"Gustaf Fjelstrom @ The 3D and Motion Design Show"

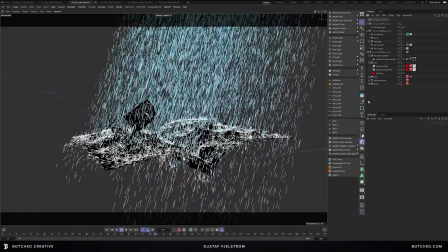[24:24]
And the reason I did that is so that I could have complete control over how that rain is composited with all the other elements in the scene.
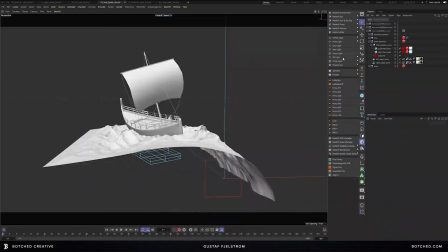[24:35]
Another fun little simulation were these boat splashes.
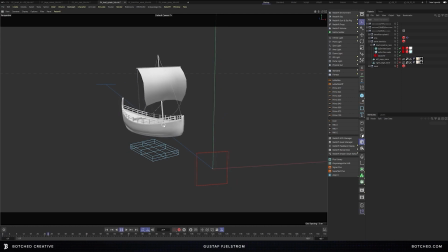[24:42]
And again, because I didn't have proper dynamics between the boat and the ocean waves, I wanted to include some sort of interactivity there. So I set up this emitter using X particles once again, and set it up so that it would blast upwards and bounce off the hull of the ship.
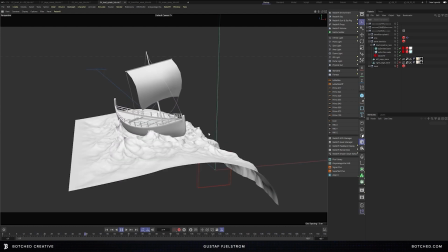[25:00]
But as you can see, it's also colliding with something else. So it's actually my alembic being used as a collider as well. but only on the top surface.
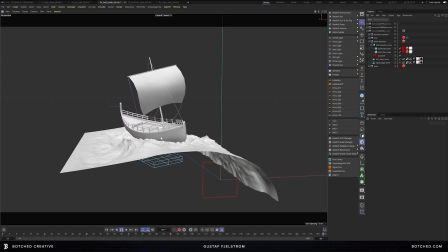[25:08]
So I have the collision set to only be the top of the surface.
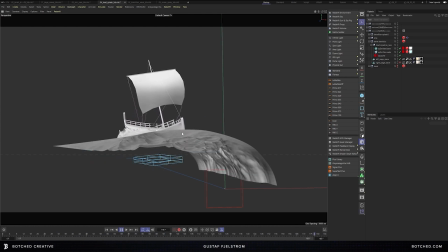[25:11]
So I can blast these particles out the bottom, and then they would collide off the hull of the ship and then bounce along the top of the water.
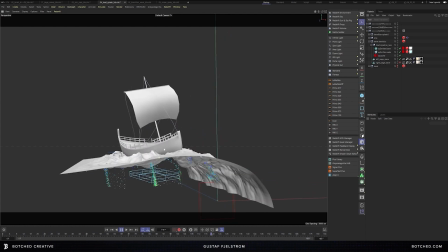[25:20]
And there we go.
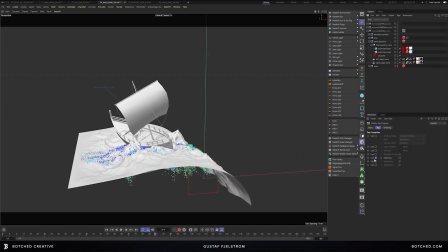[25:23]
And again, I just set this up to render a separate pass, just using all black materials,
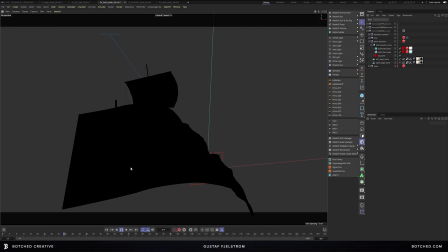[25:32]
and then set up the particles using redshift point instances, so that when it was rendered, it was only the particles on black. And again, just so I can have complete control over how those get composited in After Effects.
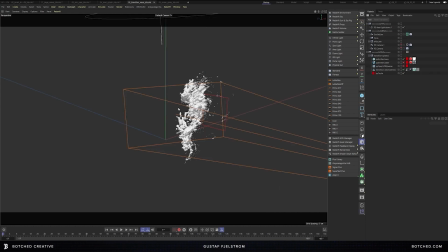[25:49]
Another simulation I had to create was the wave transition effect that opens up the scene. So I have this alembic version that I saved out, which can actually play fairly decently.
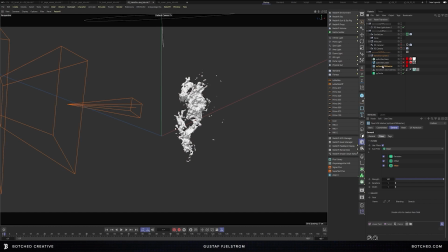[26:03]
And that was actually an X particles emitter that I ran through an open VBD mesher and then saved that mesh out as an alembic. So that is my core wave. But in order to give a little bit more life and detail,
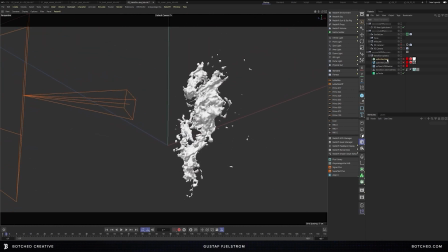[26:19]
I'd also use the XP emitter foam, so XP foam. And that just gives us all these extra little particles
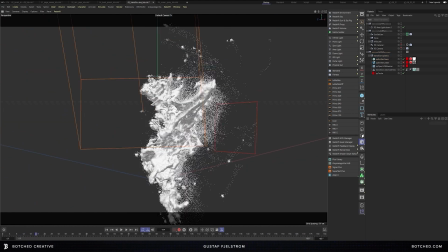[26:31]
that will simulate foam, and that just adds a whole lot more life and detail to the wave.
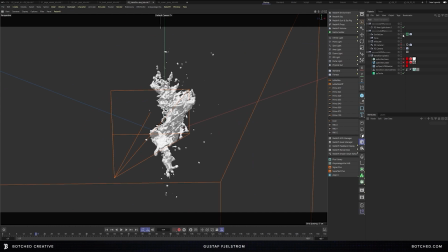[26:39]
So the idea here is that, and let me jump into my camera, is that this wave, so in the first scene, the book opens up and the water sprays out,
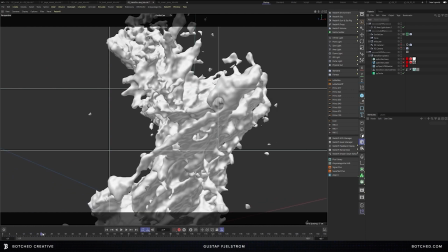[26:49]
and this wave is a transition element that gets us from the first scene to the next scene as we do our move,
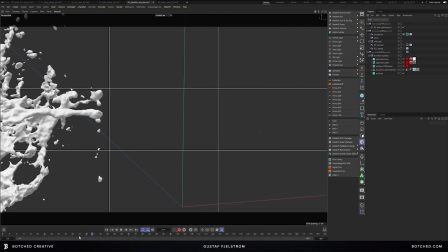[26:56]
as we do our camera move.
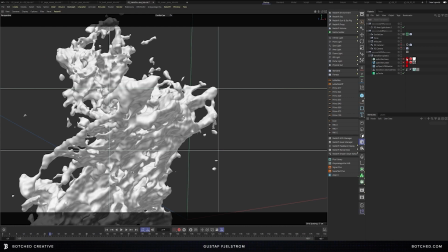[26:57]
So we're really close up on this wave, and then we've got these foam particles that travel with us.
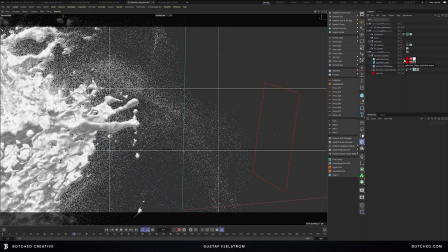[27:10]
And of course, as luck would have it, all that detail gets completely obliterated with the depth of field. So there we go.
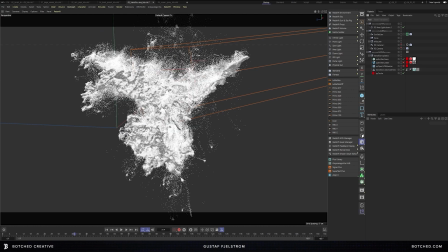[27:19]
Once again, these waves and the foam particles were rendered as separate passes so that I could control how they look in the composite.
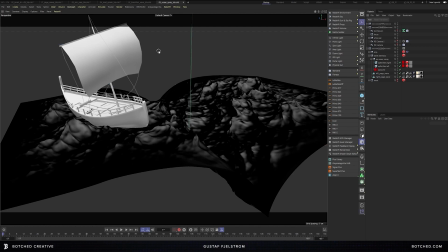[27:28]
Another fun little simulation that actually ended up on the cutting room floor, it's kind of fun, I'll just show it to you anyway,
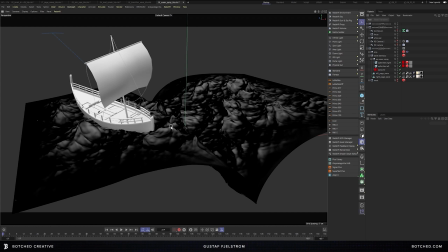[27:35]
was I wanted to create this ocean spray that was emanating from the tops of the waves.
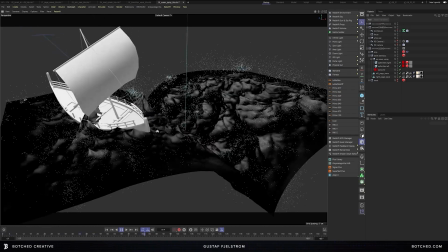[27:41]
And for that, I used X particles again, just to emit these tiny little particles along the wave peaks.
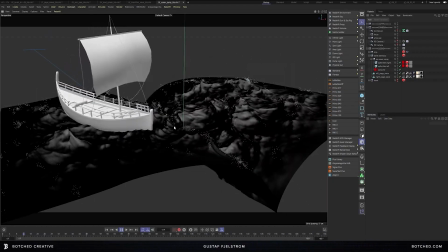[27:48]
And that was using a vertex map as an emitter,
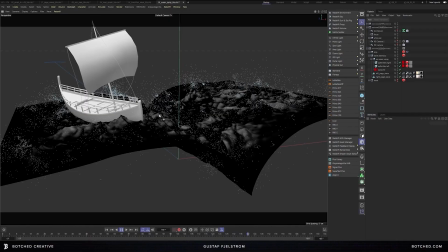[27:52]
and just having some subtle wind and some drift there, which I thought was adding a lot, but I think at the end of the day,
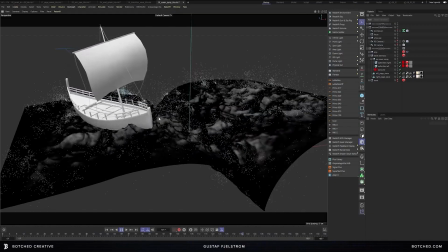[28:01]
they just got totally obliterated in the comp, so I chose not to use them, but there's some little fun behind the scenes there for you. Okay, let's jump back to our main scene file,
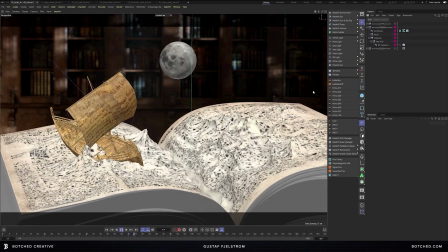[28:14]
and let's talk about our camera movement here briefly. The camera movement is basically simple.
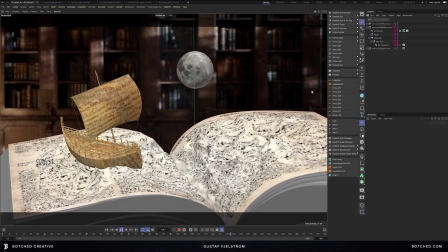[28:21]
We have a subtle orbit around our boat in our book,
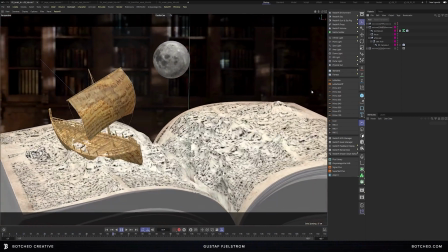[28:25]
and then it was augmented by a whip pan at the beginning as we zoom out, which would match cut the outro of the previous scene.